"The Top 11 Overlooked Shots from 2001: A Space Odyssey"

2001, The Space Odyssey is a very famous movie, arguably the most influential movie ever, certainly for the genre of science fiction, but it's also notoriously hard to understand, especially for younger people, people who weren't there when it came out, people who don't like abstract or expressionistic art. So this video is to help you. Here are my top 11 shots, overlooked shots that could help you, one, interpret the movie, two, appreciate it better.
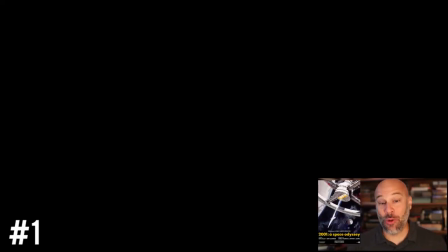(0:26)
Let's go. Shot number one is the opening of the movie, at least for my Blu-ray. I'm pretty sure this is theatrical release, and guess what? It's totally black. Now, this isn't the Void of Space. What this is a black screen and just music playing. This is the opening musical prologue, the shot that plays.
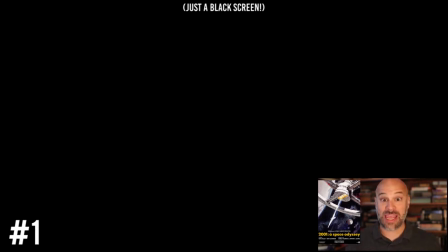(0:42)
I think this is absolutely crucial because this shot even critiques this video I'm making in which I'm foregrounding visuals because it tells you the audio, the music, the sonic landscape of this movie is vital, maybe more important than the visuals, or as important. And listen to the music, listen to how it emotes, makes you develop.
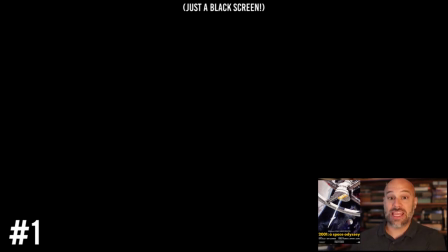(1:01)
And of course, the also sprach Zarathustra Priest by Richard Strauss is supposed to help you evolve based a little bit on Nietzsche's philosophy and dovetailing with the movie where David Bowman evolves into the Star Child and goes beyond perhaps or presumably the human perspective.
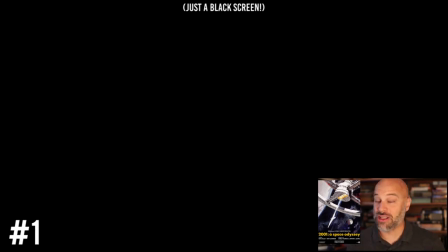(1:18)
Point being, listen to the sound effects, the music, and the dialogue. They're absolutely crucial to interpreting and understanding or comprehending this movie.
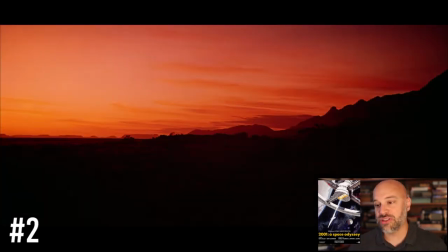(1:27)
Shot number two is the first shot of the Dawn of Man sequence, and there's several shots like this that begin that sequence of the opening landscape,
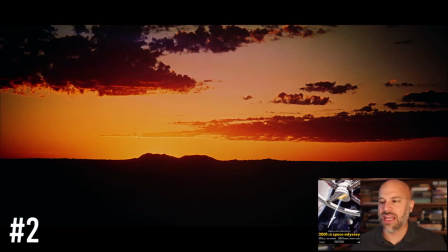(1:33)
sort of a savanna kind of desert-like landscape. Some water, some vegetation, but not much.
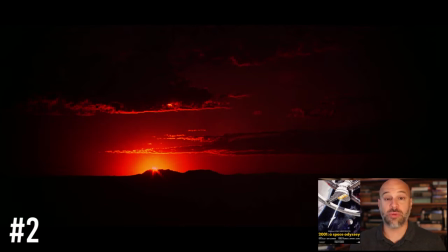(1:39)
What I love about this is it's red. The color red shows up throughout the movie as one, aggression,
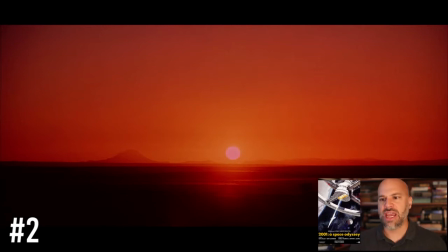(1:45)
all the things that the color red typically mean: aggression, anger, war, violence, the threat of violence.
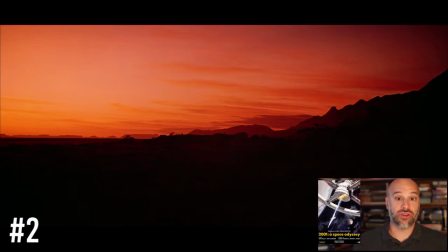(1:50)
And a rosy-fingered dawn even shows up in Homer, the Iliad and the Odyssey, Homer's great epics, which of course this movie is directly referencing in its title, 2001: A Space Odyssey. The rosy-fingered dawn is a new chapter in the Odyssey and the Iliad.
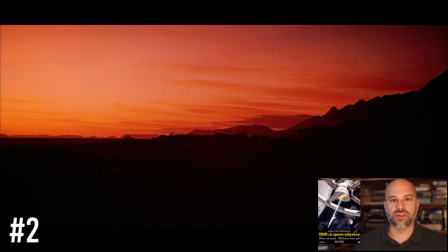(2:07)
It also might mean the threat of war, and of course if you're on the sea sailing, a red dawn is notoriously scary because, hey, a storm might be coming. That's exactly what happens in Dawn of Man, with not only the fight between the two primate tribes, but then the monolith shows up and changes everything.
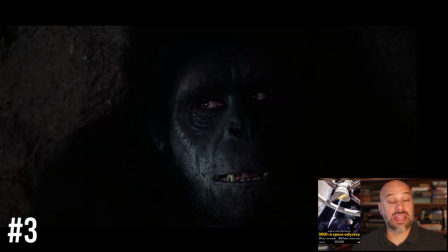(2:25)
That brings up my third shot, which are the primates, one of the primate tribes,
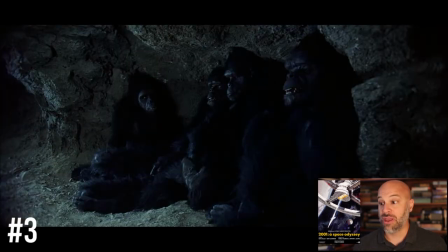(2:30)
in a cave at night, and you see them, they look bored and scared and anxious.
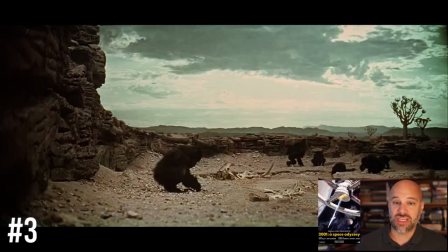(2:35)
And why wouldn't they be? One, they're not at the top of the food chain. You see cheetahs or some kind of predatory cat going after them.
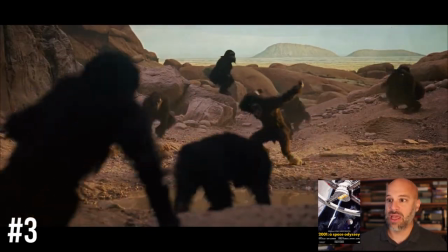(2:42)
Two, they've got other primates fighting them. So I love the look of this figure here.
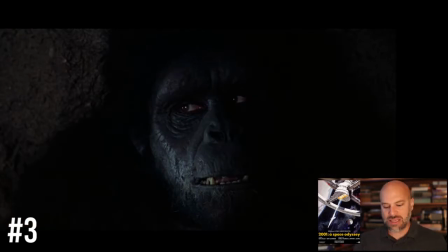(2:46)
The scared ape, the scared primate. Is this figure human, or is it not human? This is the question we're going to be asking throughout the entire movie of every single figure. HAL 9000, the Star Child at the end, and maybe the other humans.
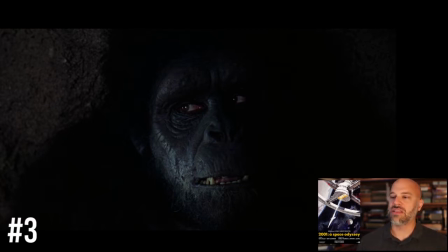(3:01)
What I actually like about this, and it seems kind of hokey for movies, is that there's a human being inside here, obviously in a primate costume. And normally, while that seems hokey and cheap, for this movie to combine a human in a primate suit is
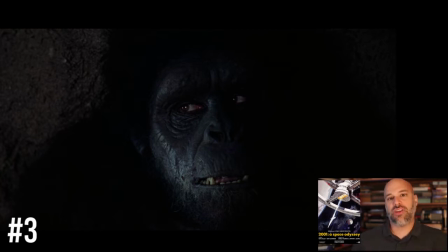(3:18)
trying to tell you that this is the ancestor or concestor of human beings and primates or apes or chimps or something like that. And it sort of blends the two together in this shot. But the worry, the fear, the anxiety, is that me, a human, projecting onto this animal,
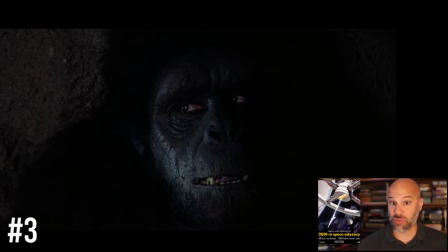(3:34)
or does it really have those things because it's a proto-human in a sense?
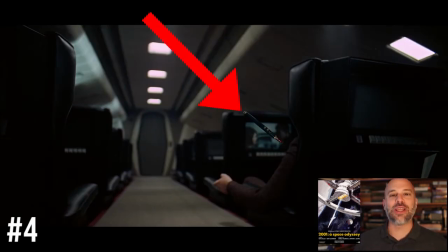(3:38)
My number 4 overlook shot, and you can't not notice it, is the floating pen sequence, a highly realistic sequence where they simulated zero gravity. In 1968, this was awesome because no one really had a lot of understanding of what zero gravity would be like, or a visual representation of it.
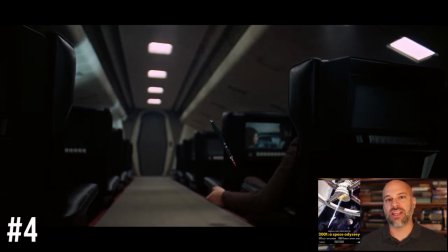(3:56)
Here's a flight, a Pan American flight, that's transporting several people, or maybe just a person,
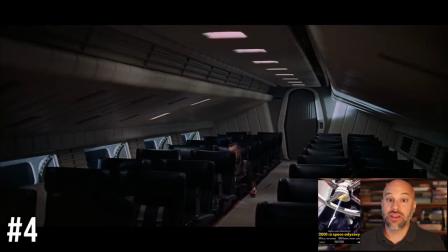(4:01)
to the rotating circular floating ship out in space orbiting Earth.
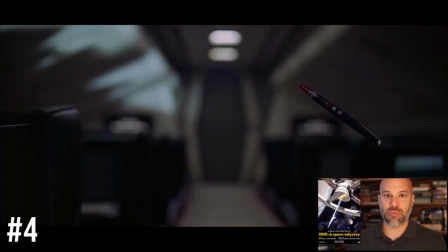(4:07)
What I absolutely love about this is the pin. They picked the pin. Kubrick did, or somebody did.
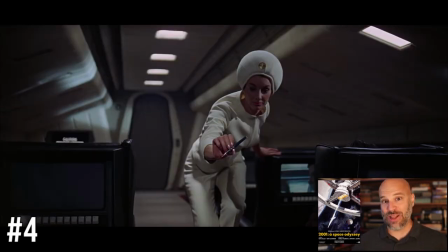(4:12)
And why a pin? Floating elongated objects in 2001 are everywhere.
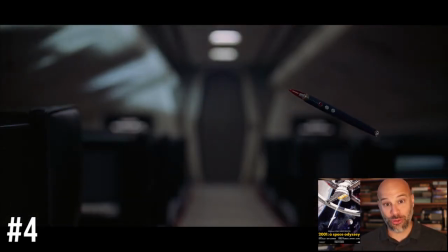(4:18)
You have the ships, you have the bone thrown by the ape, and you have this pin.
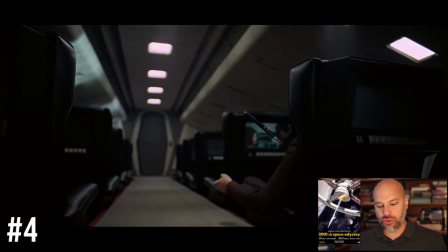(4:23)
I think they're all connected. They're all tools that people use to help them evolve, also to help dominate and control. With the bone in the ships, that's the way that humans lord it over other humans, maybe animals, in the entire Earth. They had the power, the weapons, and so on.
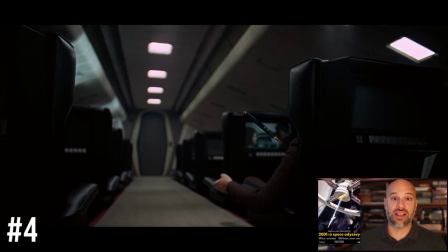(4:40)
So the bone in the nuclear ship in this movie are those threats of violence that allow some creatures to dominate others, humans to dominate other creatures. But maybe that's what pens do. So that, or writing, the tool and technology of writing is a technology like bones, like ships, like computers.
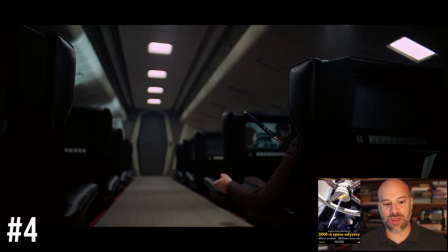(5:00)
But there's another catch, and this may be in tension with what I just said. This is a technology that might be out of date. It's been let loose from the hand. Video and movies here have taken over and are dominating this movie more so than writing. Writing is an older technology, maybe reading, maybe books are.
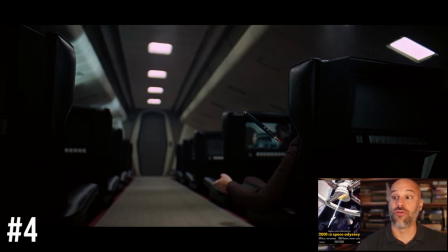(5:19)
Here you see the pen floating as I captured the shot over the video screen on the back of a chair. Now a common sight on flights, domestic and international, in a lot of parts of the world. People watching movies and TV, maybe not reading a lot of books on airplanes.
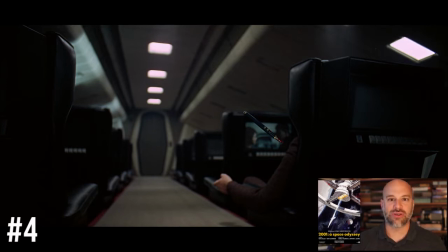(5:35)
But here in the movie, you had the video phone, the video screens, the BBC broadcast later on. Video is going to dominate. People don't read in this movie. They watch videos. So this might be that video is the next step in taking over for writing, which kind of is sort of true in the last 5 to 10 years as of the making of this video.
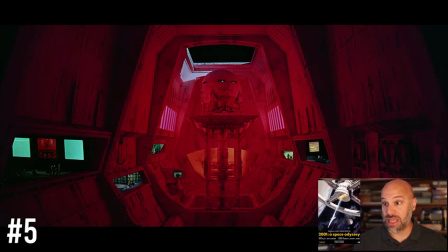(5:54)
My number 5 shot is the ship that Haywood Floyd is on going down to the moon base.
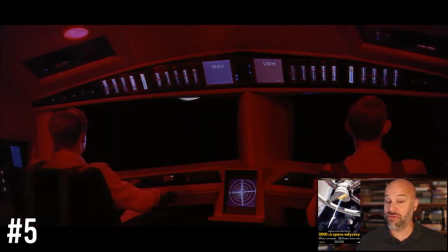(6:01)
And you see a long sequence of a ship going to the moon. Very realistic because, hey, you're from this movie.
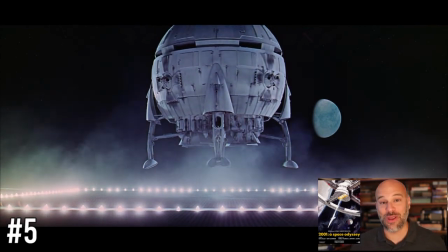(6:08)
That's actually going to happen with the Apollo 11 mission. Neil Armstrong, Buzz Aldrin, and so on going to land on the moon.
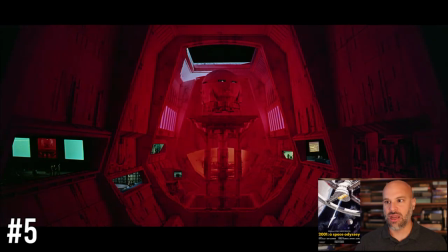(6:15)
You have that sequence. Here it's landing on a moon base. I love this shot. It's this object that's actually, people are in control, for the one thing. It's landed on this platform. There's the color red everywhere, which might also be threatening.
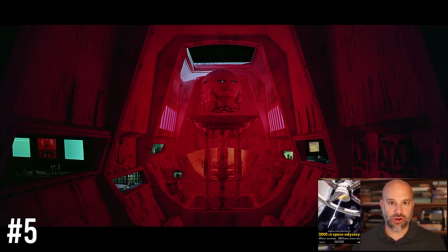(6:28)
It's this idea that also associated with technology and computers, that they're dominating human systems and probably, presumably, and you see what with the screens here, computers are everywhere, taking control and doing a lot of work for us. But look down on the bottom left through the window. Humans, they're super tiny.
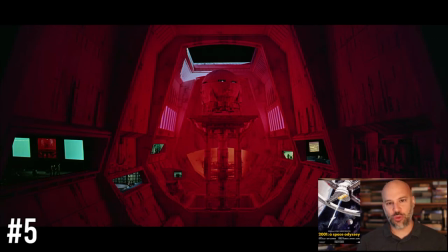(6:48)
Look how small they are. And in this movie, humanity is relegated to being, well, tiny. They're within their tools in their ships. They don't do much. They don't make too many choices. They seek, they discover, they ride, they eat, but they aren't too complex.
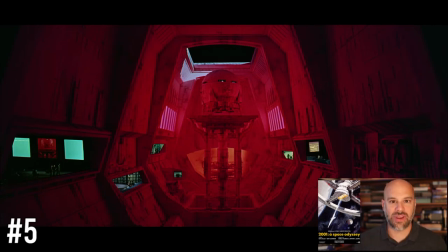(7:06)
And you don't really have a classic literary figure full of all kinds of emotions, desires, has to make ethical and moral choices like you have in some of the classic ancient epics. The epic hero here is just along for the ride, and so humans, their place in the world or the universe is diminished.
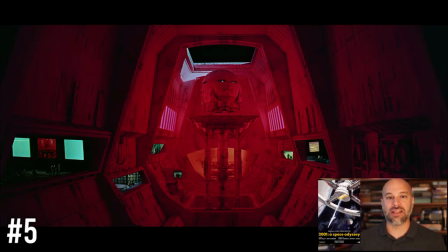(7:23)
That may be a sign that they need to leap forward because they're being controlled or dominated by their tools or by something beyond whoever is in control of the monolith.
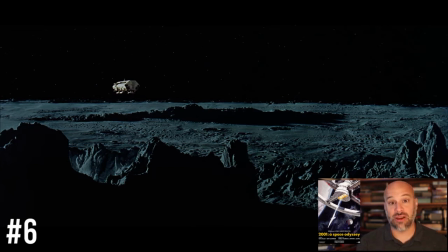(7:32)
My number 6 shot, go over it quickly, is the moonscape. Trying to be realistic here as the ship goes along and goes to seek the monolith, but it's a place without water. Compare it to the Dawn of Man sequence. This is vast, but also haunting because it's empty, void, it has no resources, it's bare gray rock.
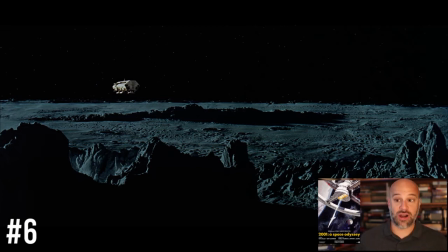(7:49)
And then in the Dawn of Man sequence, at least you had animals, vegetation, and water. Here you have nothing, and humans are going to have to figure out how to survive out in space. Of course, they're eating their ham sandwiches on that ship, which are kind of gross space-age food, and they make comments on that.
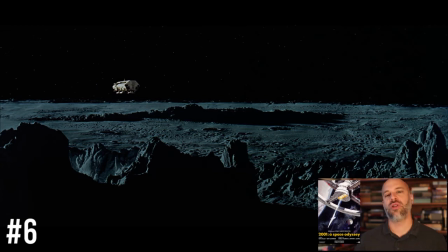(8:02)
So this is the ultimate desert landscape, and humans are total exiles out in space, wanderers, seekers, and so on.